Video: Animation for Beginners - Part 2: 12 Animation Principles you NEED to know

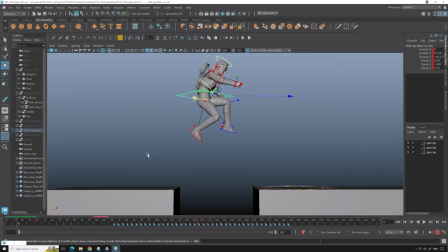(16:27)
And I already made one filling, two fillings even. So we knew we want to end here, and here we were in the air, and here we were starting.
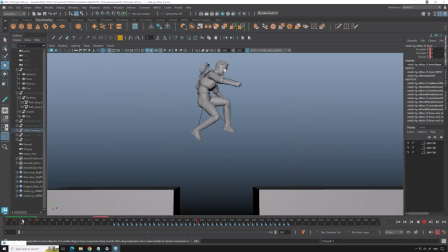(16:43)
So we are adding breakdowns, and this is one of those breakdowns. It's actually still, for me, a key pose, since it's the first time she's touching the ground again. But this is how you would animate. You would plan out with basic positions, and you would add stuff like this.
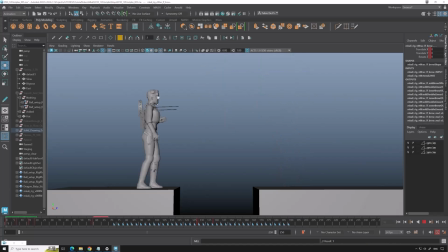(17:01)
You can do the same thing on the beginning side, but there's something we need before we start jumping. Now it's a bit strange, like suddenly she decides to jump and there's no indication she was going to do it. So we need an extra pose, which is called an anticipation pose,
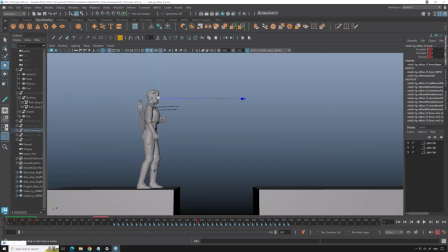(17:20)
and which is also a principle. So we can add a pose like this right here. So now this is a pose where we feel like she's going to jump, right? Let me only show the polygons.
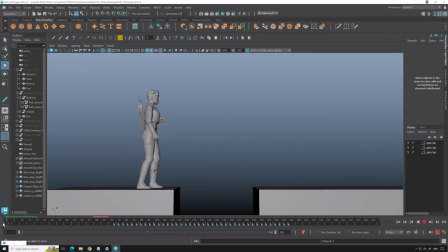(17:38)
Now you can see she clearly is ready to jump, so she is standing straight, then going down, ready for the jump. And now we already have a bit more poses in our animation.
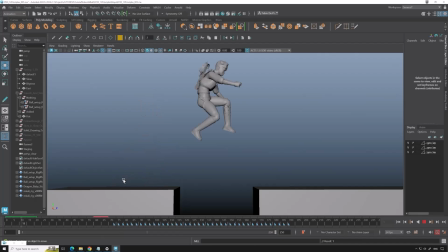(17:51)
As you can see, this is very blocked out since I'm working in stepped mode.
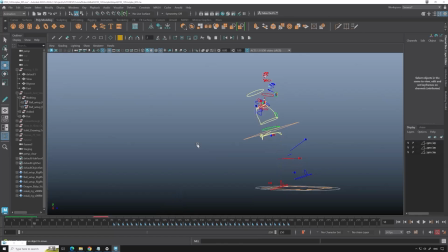(17:59)
Step mode is
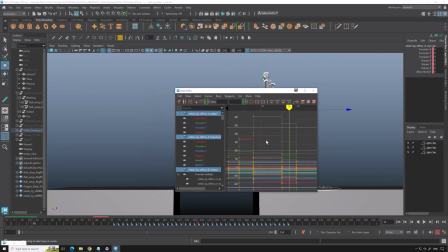(18:05)
something that looks like this. Everything is linear, right? So if you're animating, you have a lot of options in the graph editor, and now it's on step mode, but you can just do automatic as well.
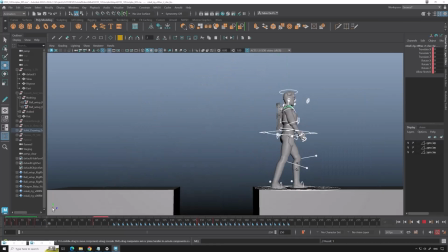(18:19)
And now Maya will start filling the entire movement, as you can see right here. But since we are working on planning the animation and adding and breakdowns and still working in it,
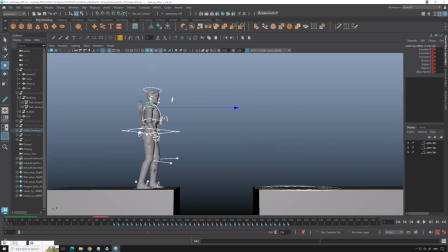(18:39)
just about posing, it's better, or at least a lot of people like to work in the step mode,
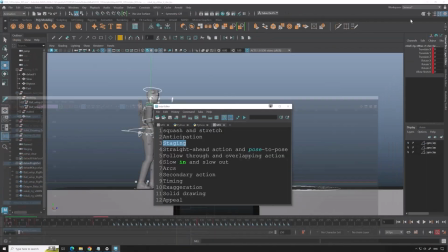(18:47)
since this gives you a better look on what you're working.
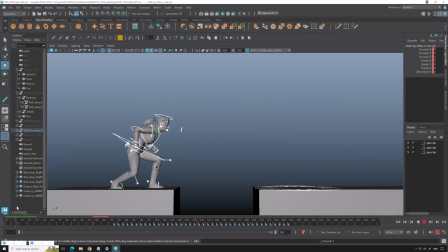(18:52)
Otherwise, two things can happen. You already think it looks really great, and you just go over your animation and be like, wow, everything is moving, looks so great, and you lose track of what's actually showing.
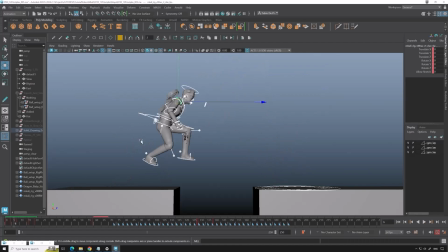(19:11)
Like this looks really weird, right? So you would add a breakdown right here. Same thing here, like the feet does not even tilt.
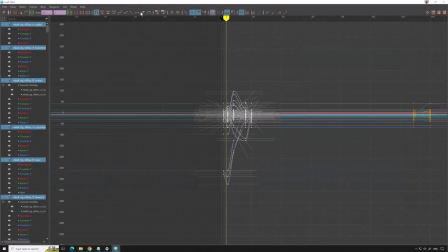(19:20)
So it's better, I think, at least everyone's own has its own opinion,
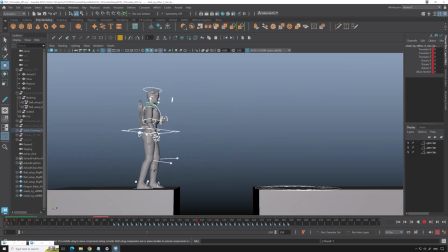(19:29)
to work in step mode in the beginning of your animation, so you know when things are missing. For example, here we miss the feet lifting and stepping back, and we miss a pose where she
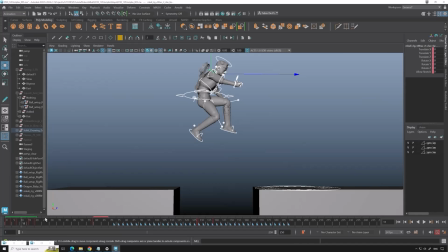(19:42)
still touches the ground with the tip of her feet, and then she's the air, and I need to move in the air as well. So, well, that's a bit of the basics of working pose to pose. This will be used as well later in the series as well.
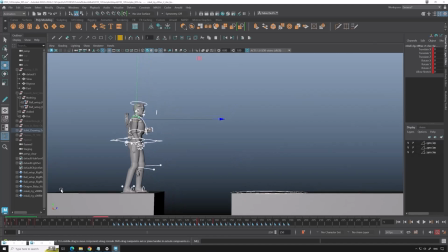(20:01)
So, And then we have something else called the working straight ahead. This is more for 2D effects or people who work in 2D who are really drawing every
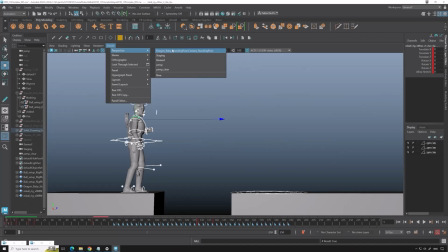(20:15)
frame and then try to find their paths along the way. So there is no planning in this.
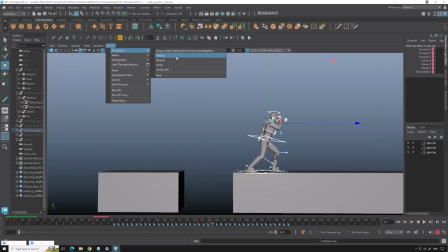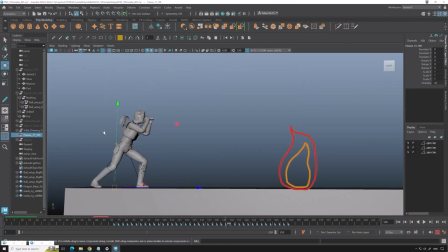(20:32)
Oh, forgot to visualize.